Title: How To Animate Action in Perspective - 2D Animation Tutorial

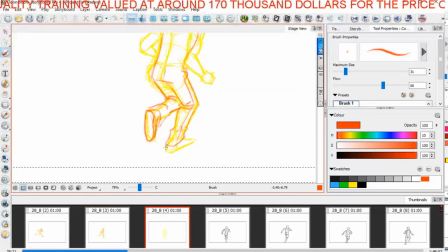1933s
we have that coming around there like this and this one I'm gonna keep that nice heavy line down there like that so once you understand now we need to know the shape of this belt okay I'm gonna
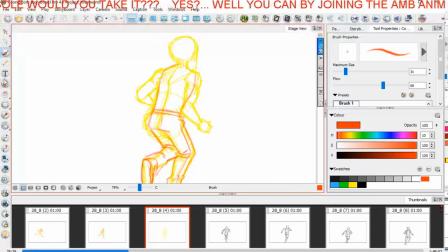1951s
have it coming round so it's quite this line I'm making here is quite flat I don't like it let's reduce the size of my eraser a little bit so I'm gonna just curl it a little bit but I want it to still have that
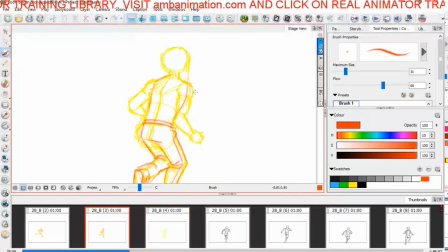1968s
flattish quality to it but with you know intelligently okay so now this sleeve is coming around here like this and I'm going to add
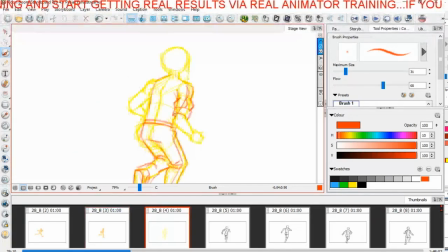1982s
the bunching of the sleeves there like that and then we're going to put some arms the fists going to be here like this and this one
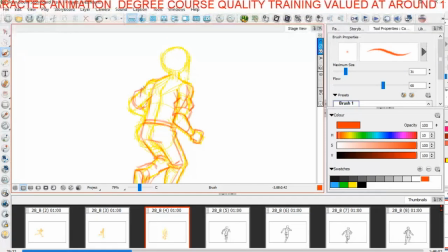2003s
will be here like this on this side and on the back of his jacket he's now got this thing which you can see clearly as we're turning which is the design that's another thing when you're designing a character you want to
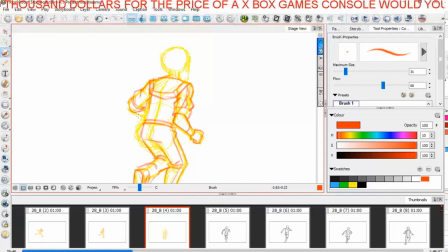2018s
really think about the costume and the color scheme and everything that'll really aid you convey the uh kind of see he's got a yin yang print with only half of it on the reverse side of his jacket
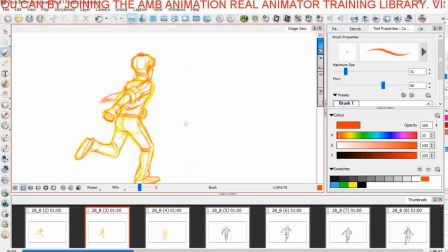2036s
okay because he's not quite the full person yet okay he's a bit of an anti-hero this character he's not a golden boy by any by any stretch of the means he's a he's a hero but he's not a golden boy so I've got all these
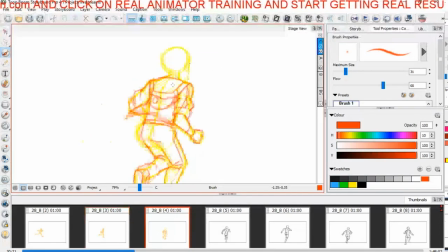2052s
little visual cues and all these little symbols on on him actually I love Ganeda's jacket in Akira and I love that capsule on the back of his jacket it's just so
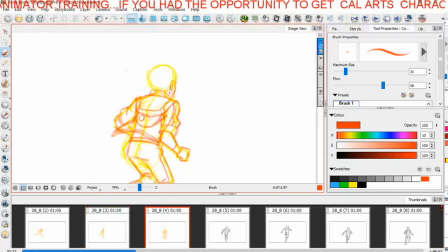2069s
cool so I wanted my guy to have a jacket with a symbol on the back but also I wanted it to represent what he stood for now he's certainly not a drug not messing around with drugs or anything like that but
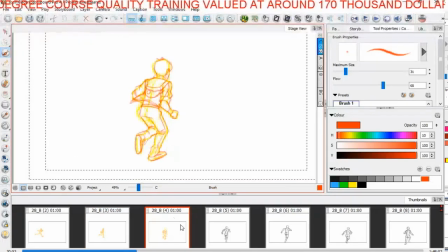2086s
anyway right so there we go we're continuing with our nice solid look so now we're getting really up close and personal uh to a rear angle uh new bitmap layer so not many more left on this one um so